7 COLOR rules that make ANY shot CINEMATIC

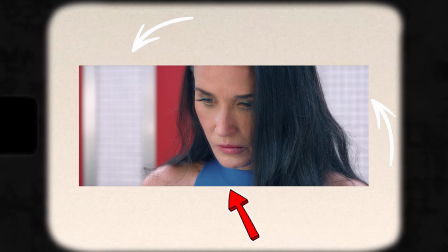However, our character is wearing blue, which makes them stand out from the background, giving a very nice pop of color and contrast between her and the background. And if you really start to notice at frames in different films, you'll start to understand that a lot of films follow this 60-30-10 rule.
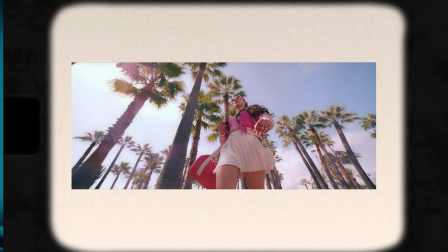Taking a look at this scene right here, they follow the same rule. You have 60% of the blue sky, 30% of the green from the palm trees, and 10% from our accent color, which is pink. And I find it pretty funny, actually, that if you notice most of the time, our accent color,
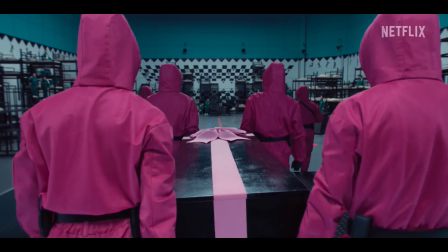which takes up about 10% of the frame, is often used in the wardrobe of our character. But the important note here is that this sort of rule, again, while you don't have to follow exactly 60-30-10 in your frame, it's important to think about as you're building each scene and each frame in your film,
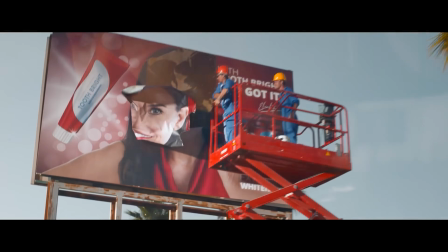because it allows you to have a sense of color balance or understanding how to put together the color palette in a frame. As a filmmaker, cybersecurity is one of the last things I ever want to worry about. However, when I was shooting down in Mexico City, my Dropbox was hacked. Luckily, I figured everything out and I didn't lose anything, but when you're in the middle of shooting on location and sharing sensitive files, this is the last thing that you guys want to worry about.
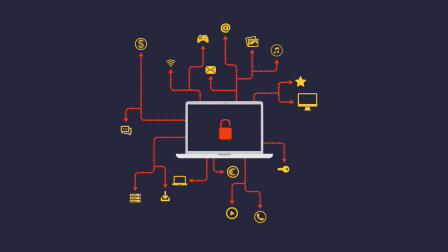But the question is, how do you protect yourself? Well, that's where CyberGhost VPN comes in.
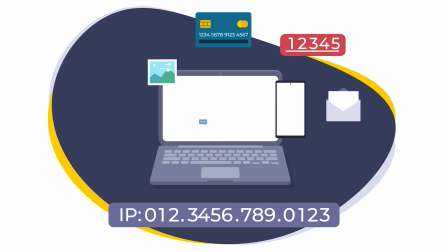CyberGhost VPN is a virtual private network, and it's a powerful tool for filmmakers because it encrypts your internet connection, preventing cyber threats and data breaches.
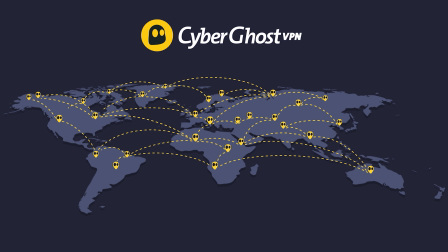CyberGhost has over 11,000 servers, which allows me to upload my large video files without any interruptions,
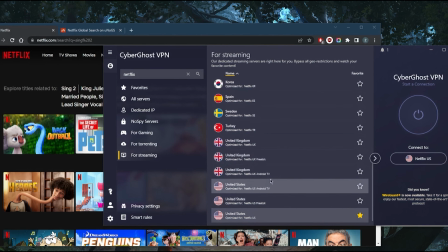even when I'm uploading 4K footage to the cloud. Now, the other cool thing about having a VPN is being able to access content that's restricted in other locations. A VPN can allow you to access platforms like YouTube, Vimeo, Google Docs, and any other essential platforms needed for your film production.
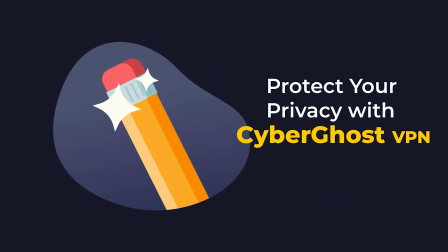A VPN hides your identity and location, preventing tracking from advertisers, authorities, or competitors. And what's great about CyberGhost is it's actually one of the most affordable VPN services on the market,
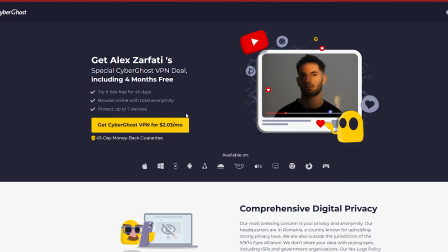with a monthly cost of just $13 or $56 for 2 years of service. In my opinion, CyberGhost is a great option if you guys are looking for a VPN service, and if you're interested, I'll leave a link down below.
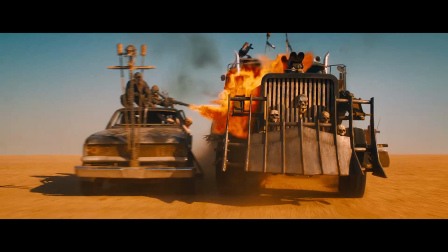Saturation and brightness is also a very important factor when you guys are considering color in your frame.
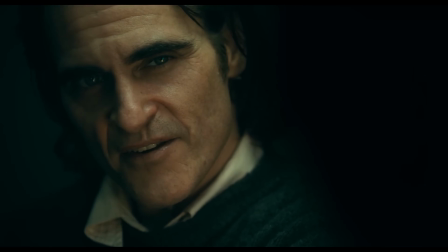Saturation refers to how vivid or how muted a color is, while brightness relates to how light or dark a color is. And together they create an emotional atmosphere for a scene. For example, let's take the Joker. Arthur's costume design is insanely saturated to make him pop against a bleak city.
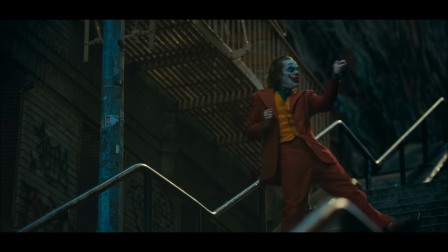It mirrors his growing detachment from society around him.
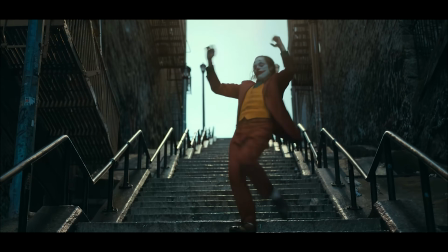But visually, what's really interesting here is that it allows to separate himself from the background and really pop off the frame.
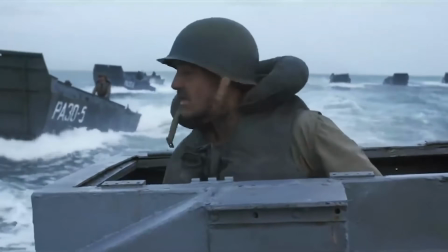Now, if you take a movie like Saving Private Ryan, for example, they use really muted,
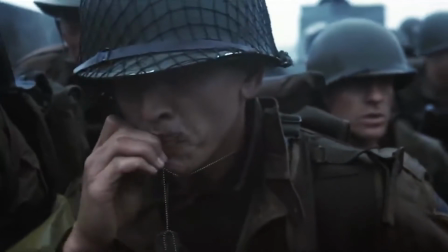desaturated colors across most of the film to showcase this harsh, stark reality of warfare that feels very grounded and gritty.
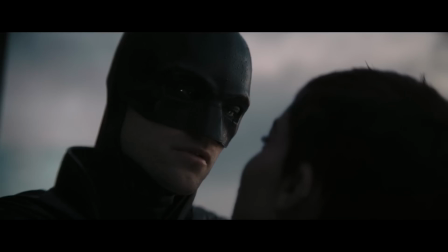Now, if you want a good representation of brightness,
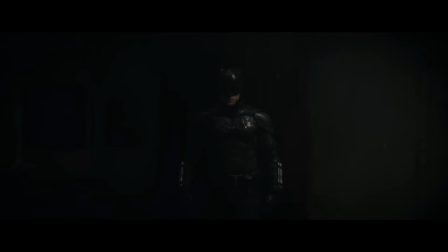taking a look at the Batman, it shows you how they use low light visuals to reinforce a feeling of claustrophobia and danger. Then on the opposite end of the spectrum, if you take a look at the Grand Budapest Hotel, it is very bright and saturated,
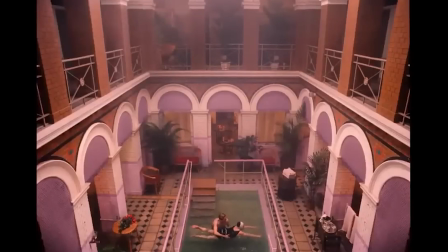feeding into the theme of this kind of whimsical, magical feeling that Wes Anderson is known for conveying in a lot of his films. I think a big question when it comes to color is, how do you plan on using color in your film, and how do you go about implementing all of these ideas? Well, that's something where a color script comes into play.
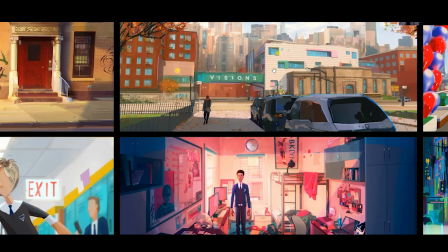Now, what a color script is a pre-visualization tool used by filmmakers to
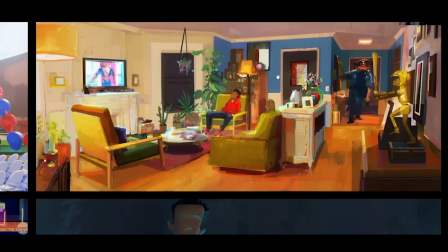map out the emotional tone or an entire film specifically through color. And this could be extremely helpful in determining how things like brightness, saturation, or color tones can help shape the mood and evolve through the storytelling of the film.
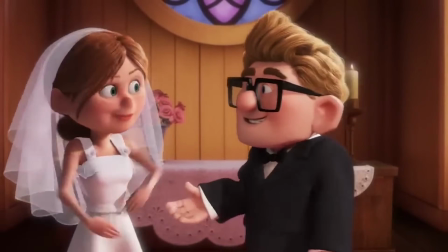For example, Pixar Up uses vibrant, bright colors during Carl and Allie's early life.
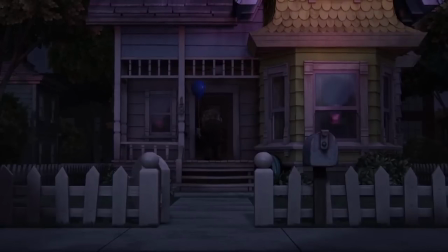Then it shifts to dull gray tones after Ellie's passing. So I think for you guys, it's important to understand and map out how the story evolves,
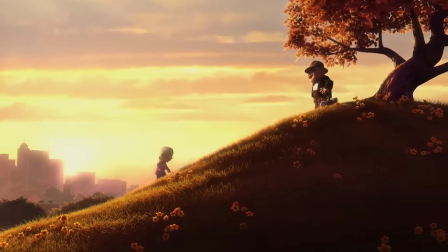not only through the script, but also through color, and how you guys can use either high saturation or low saturation or
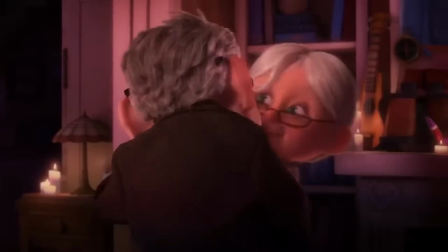bright colors or duller colors throughout your film to help elevate and really give the undertone
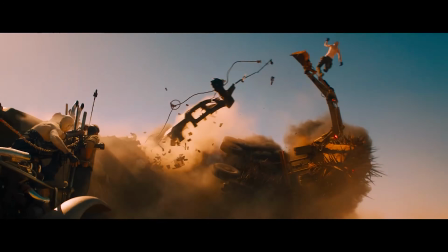of the story that you're trying to tell. Now, we've touched on this a little bit already, but something that is very important is something called color contrast.
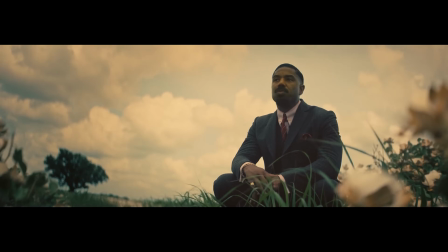What I personally like to do in my scenes is I read the script and I digest what the story is and what it is that we're trying to tell. And then I figure out what the overall purpose is and what my character's reason and purpose is. And I try to understand the symbolic meaning underneath all of it and what we're really trying to say.
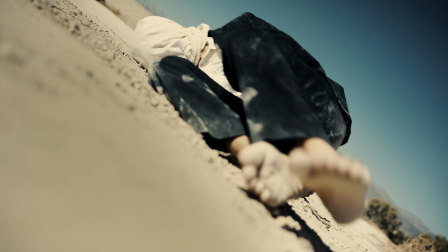Now, I think a great example of this is this scene from my film, The Divide. In this scene, my character wakes up in the middle of the desert with no rhyme or reason behind it.
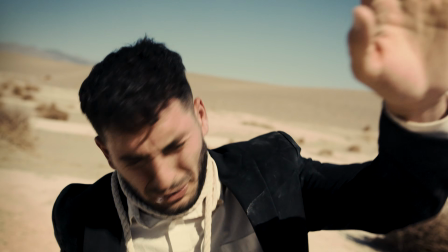And there were a few goals here. Number one, I really wanted my character to visually stand out from the background.
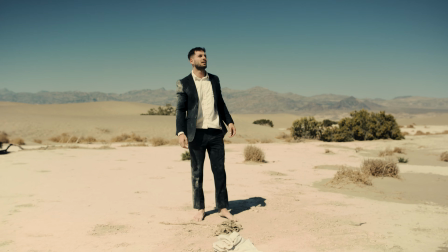That means that I needed to use color contrast to separate him from the other colors in the natural environment. From a storytelling perspective, I deliberately chose clothing that felt unnatural, colors that had no connection to the surrounding and the desert environment.
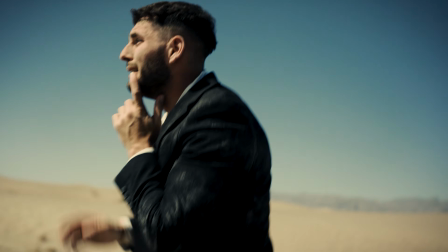I immediately wanted the audience to figure out that emotionally and physically, he does not belong in this location.
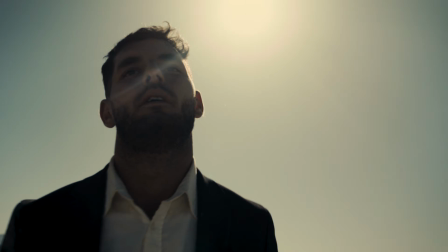Taking the character and dressing him in a black suit makes him stand out and pop from the background because there is no black anywhere in this location.
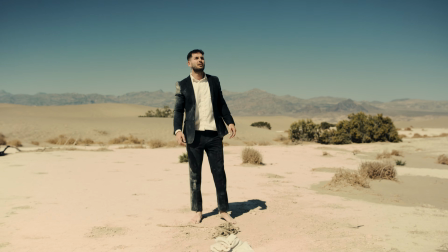It is bright blues, tans, and there is a bit of green around him. And I think what this does is visually show the audience how unprepared he is for the trials ahead,
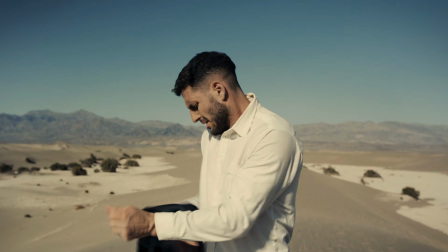and that survival here will demand him to kind of transform.
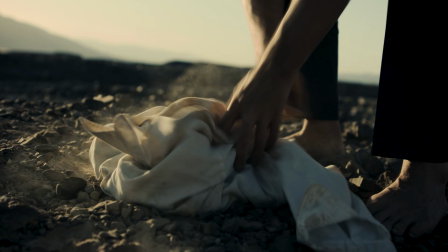Now, by the end of the scene, my character takes off the jacket, takes off his shirt,
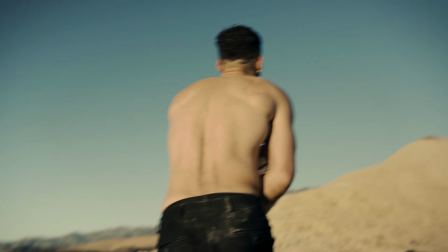and the skin tone is a little bit closer to the golden hour look of the sky and the sun and the rock around him,
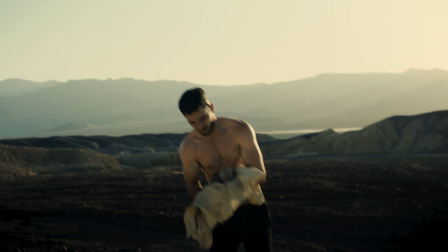which kind of visually blends him into the environment, showcasing this transformation.
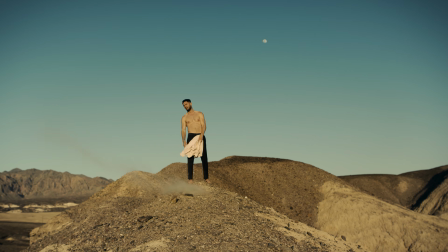Most people won't really look too deeply into, but I think subconsciously the audience looks at something and they're feeling
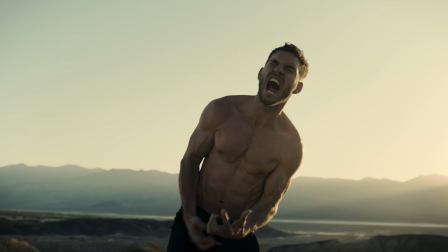it even without someone directly telling them what it is. So I think that it's important to ask yourself, what is the intention of the scene, and what is my character's role in the scene, and how does the color affect the overall story that you're trying to tell?
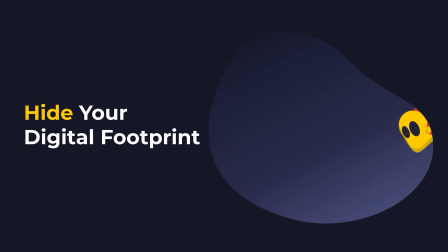I want to thank CyberGhost VPN for being today's sponsor, and if you guys are interested in trying out their service, I'll leave a link down below.
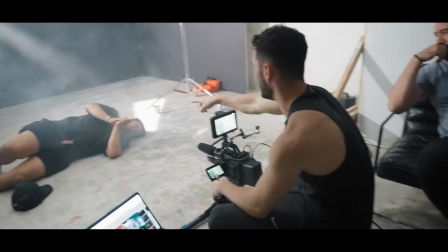Now, if you guys are interested in learning more about filmmaking,
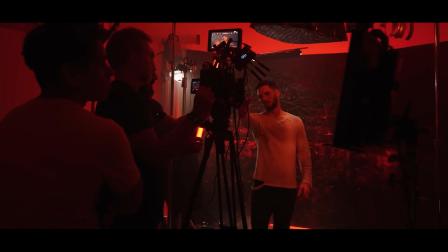my team and I are putting together a filmmaking course breaking down our entire process from concept to final edit and everything else in between. And if you guys are interested, I'll leave a link down below. You guys can visit the site, sign up for the email list, and be notified as soon as the course drops. I want to thank you guys so much for stopping in and hanging out. My name is Alex Zarfati, and I'll see you guys next week. Deuces.